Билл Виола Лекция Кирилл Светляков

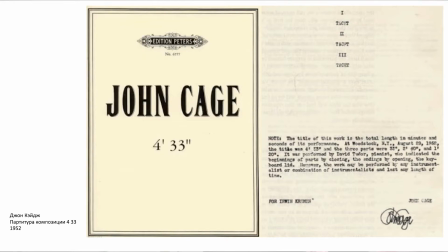А так что эта пауза и стала основой для замедлений, и она стала даже частью общей культуры американской, интеллектуальной, которая всячески противостояла зрелищной культуре, да,
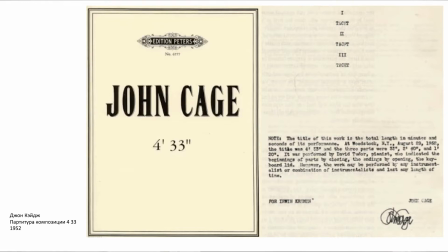вот такой вот атаке зрелищами или пожирателям зрелищ. Здесь как бы все было незрелищно абсолютно, вот, хотя поздний Билл Виола суперзрелищный, да, это до умопомрачения. Но это зрелище, это, знаете, чтобы прийти к этому зрелищу, ему нужно было создавать не зрелище, в принципе. Так что и пережить этот момент.
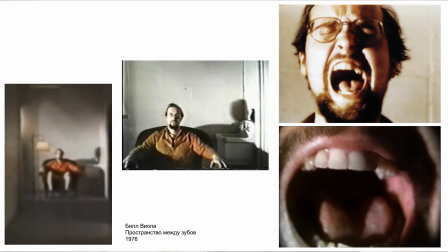Еще одна работа, вы можете ее увидеть в YouTube, она есть, знаете, невыносимая. Вот, очень жесткое пространство между зубов. Пространство между зубов. Хорошо. И причем, знаете, там как,
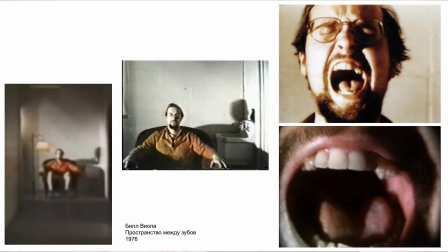вот я показываю несколько кадров, там камера проносится по коридору и потом как будто въезжает в художника, это сам Билл Виола, он открывает рот и он орет. И вот этот крик, он еще там модифицирован через электронику.
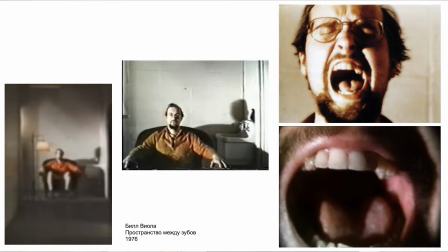И это уже не человеческий крик, а крик какого-то уже, ну может быть, ну вот этого виртуального субъекта вот какого-то. Он не совсем человек. И плюс, знаете, да, когда мы открываем рот, в любом случае мы немножко индивидуальность теряем, потому что
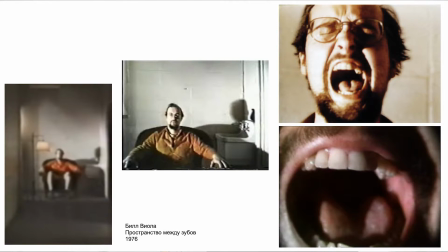ну, это то, что нас сближает с животными, это кричание. Да, вот. И это кричание, оно как бы нас деперсонализирует. И вот через этот крик, и опять же, знаете, ну как, крик Мунка опять, да, вот этот крик, который через все 100 лет.
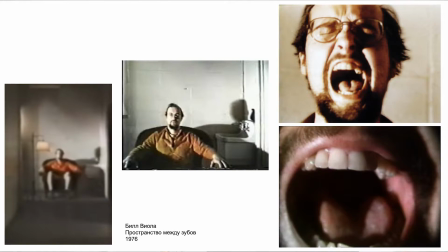Мы кричим 100 лет, поэтому здесь уже, ну, даже чуть вот больше. И поэтому здесь еще, знаете, есть момент, когда, ну вот ощущение, да, что камера по внутренним органам, она дальше не идет, вот там все время идет еще и повторение.
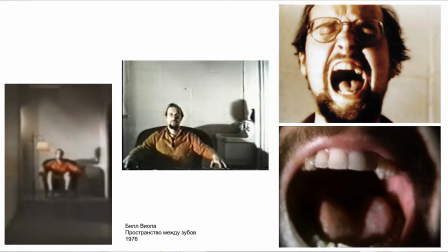Она как будто бы все время атакует этого зрителя, этого человека, а он от нее отбивается этим криком, потому что ему страшно, когда она на него наезжает, и параллельно с движением, да, вот он проявляется, и, наконец, ор и зубы.
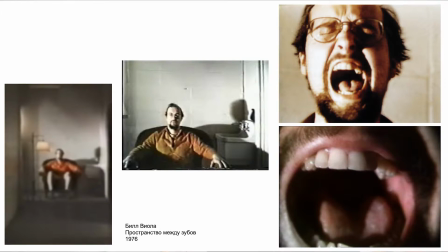Сначала это мутная картиночка, мутная, а потом она все больше становится резкой, и дальше мы вот как будто бы уже все, мы вступаем с ним в контакт, и сейчас он будет нас кусать или еще что-то.
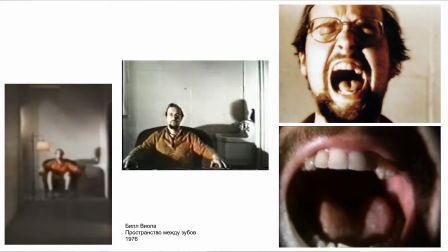То есть опять это такой разрыв границ. Он прошибает эту границу между картинкой и зрителем. Мы буквально влетаем ему в рот вот через звук. И тут возникает вопрос, кто мы еще, да? Может, какая-то муха какая-то безумная, или пчела там, и так далее. То есть вот так.
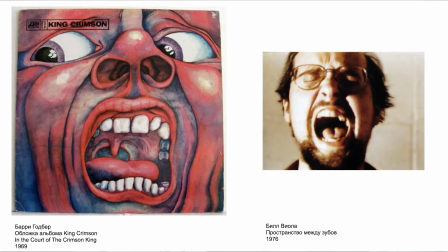Да, немножко это напоминает да, обложку альбома King Crimson 69-го года. И здесь он, конечно, увлекался и арт-роком, и такой психоделической музыкой,
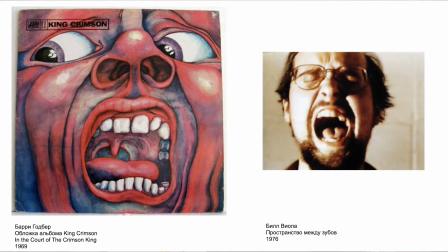хотя уже дальше это, да, это было скорее вот такое звуковое пространство в большей степени интересовало.
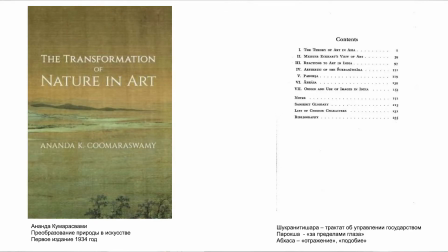Да. И вот еще одна штука, которую я обнаружил в одном из его интервью. И когда ему задали напрямую вопрос, скажите, кто на вас повлиял? И ожидали услышать там Брюс Наумана там, или там еще кого-то.
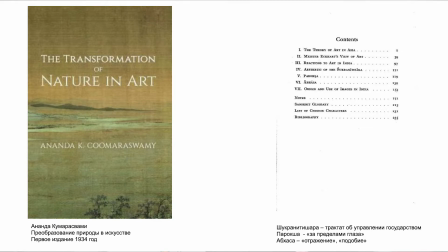Он сказал, вообще на меня вот повлияла вот эта книга, и это «Цейлонец». Но индуист, специалист по индийскому искусству, кстати, она не переведена на русский язык, к сожалению,
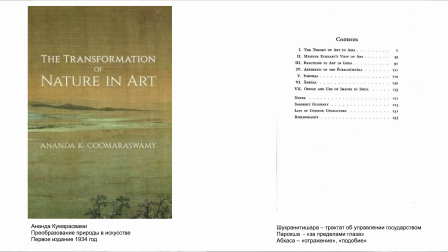но она есть на французском, ну, там колонии были французские, насколько я помню, и, значит, и здесь, да, на немецком она существует,